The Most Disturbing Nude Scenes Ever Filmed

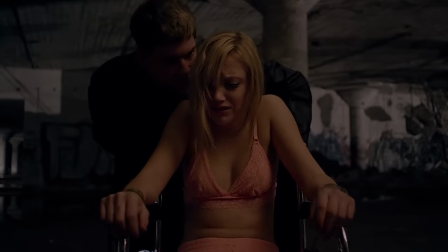[8:14] Just sleep with someone as soon as you can. Just pass it along."
Not all the creature's forms are direct manifestations of that panic.
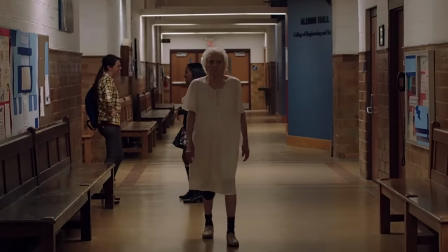[8:21]
In some cases, like the tall man in the bedroom and the elderly woman in the school hallways, the creepiness comes down to ace-casting and framing.
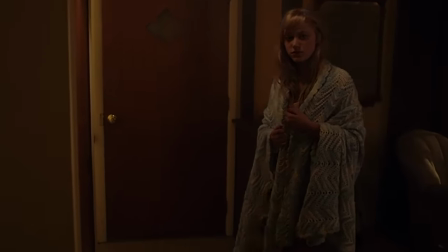[8:29]
But The Woman in the Kitchen just might be the single most unsettling version of It — and it's largely due to the way her presence brings the film's sexual themes to the forefront.
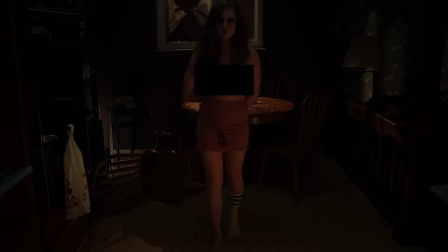[8:38]
Face bruised, teeth missing, clothes bizarrely torn, arms held in an uncomfortable stance behind her back,
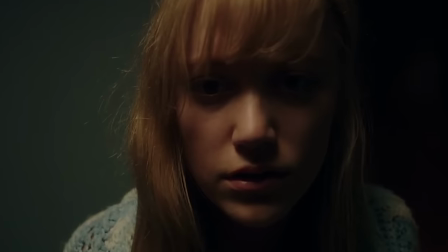[8:44]
she suggests a victim of sexual abuse, an avatar of Jay's unspoken and unprocessed fears surrounding her adult sex life.
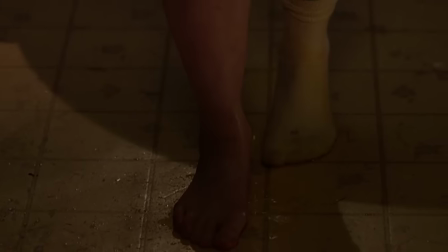[8:51]
Urine streams down her leg, further violating the kitchen's sexually hermetic quarters.
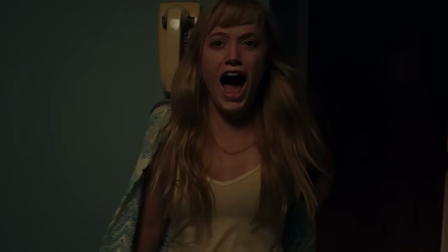[8:56]
Her single sock soaks it up in the film's most tactile moment of agony. For a few seconds before running away, Jay is paralyzed, and it's understandable.
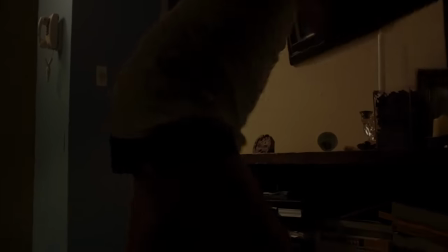[9:05]
The image before her is revolting and disorienting enough just to watch through the comfort of a screen.
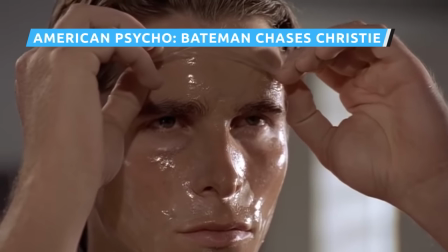[9:11]
In Mary Herron's American Psycho, there's a sense of powerlessness in seeing a man as dull,
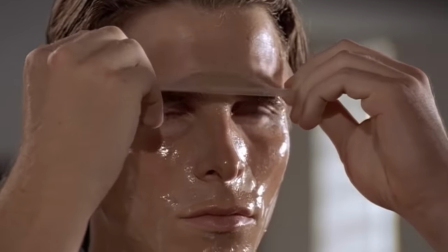[9:16]
pathetic, and annoying as Patrick Bateman turn the world into his gory playground.
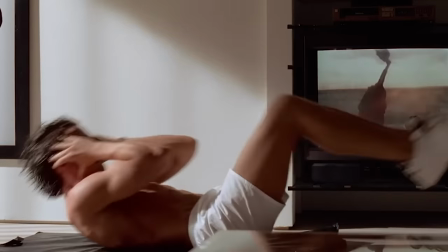[9:24]
Throughout the film, Bateman keeps staking his claim on a fantasy of power and freedom, which ultimately serves no purpose beyond its own assertion.
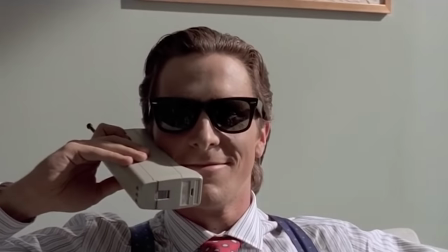[9:33]
His whole life is based on doing what he wants just to feel that he can do it.
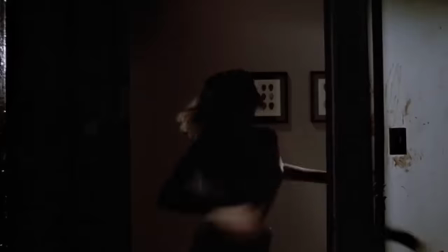[9:37]
His taste for undress as a confirmation of that fantasy reaches its logical conclusion in the film's scariest scene,
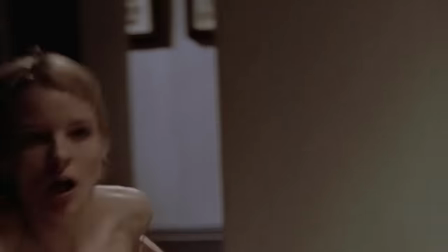[9:43]
which sees him maniacally chase Christie with a chainsaw while fully nude.
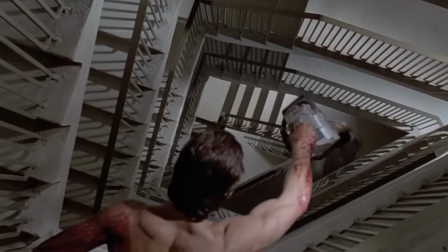[9:47]
Despite her best efforts to escape, he succeeds in killing her, dropping the chainsaw on her from many floors up.
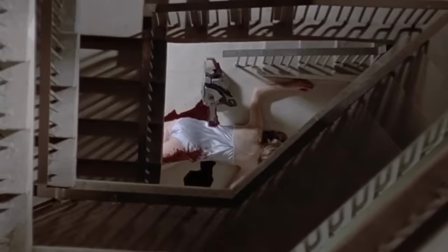[9:54]
This is Bateman at his most deranged, and he still wins.
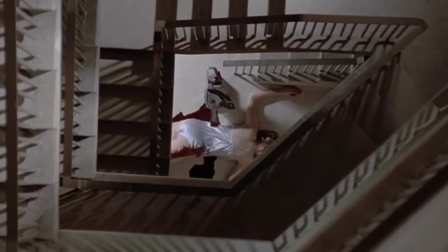[9:58]
It's ridiculous that he thinks highly of himself for killing, yes, and it's even more ridiculous that he thinks it's cooler to do it naked.
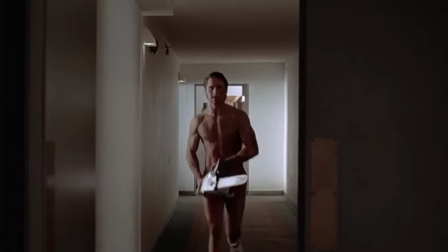[10:04]
But he gets what he wants. The film's fundamental tragedy — that the United States permits a man like this, a philosophy like this,
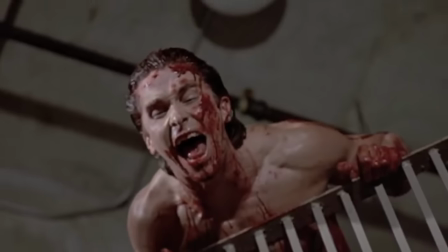[10:11]
to be rewarded — finds its clearest embodiment in Bale's chiseled body, a perfect instrument for nothing but senseless violence and arbitrary indulgence.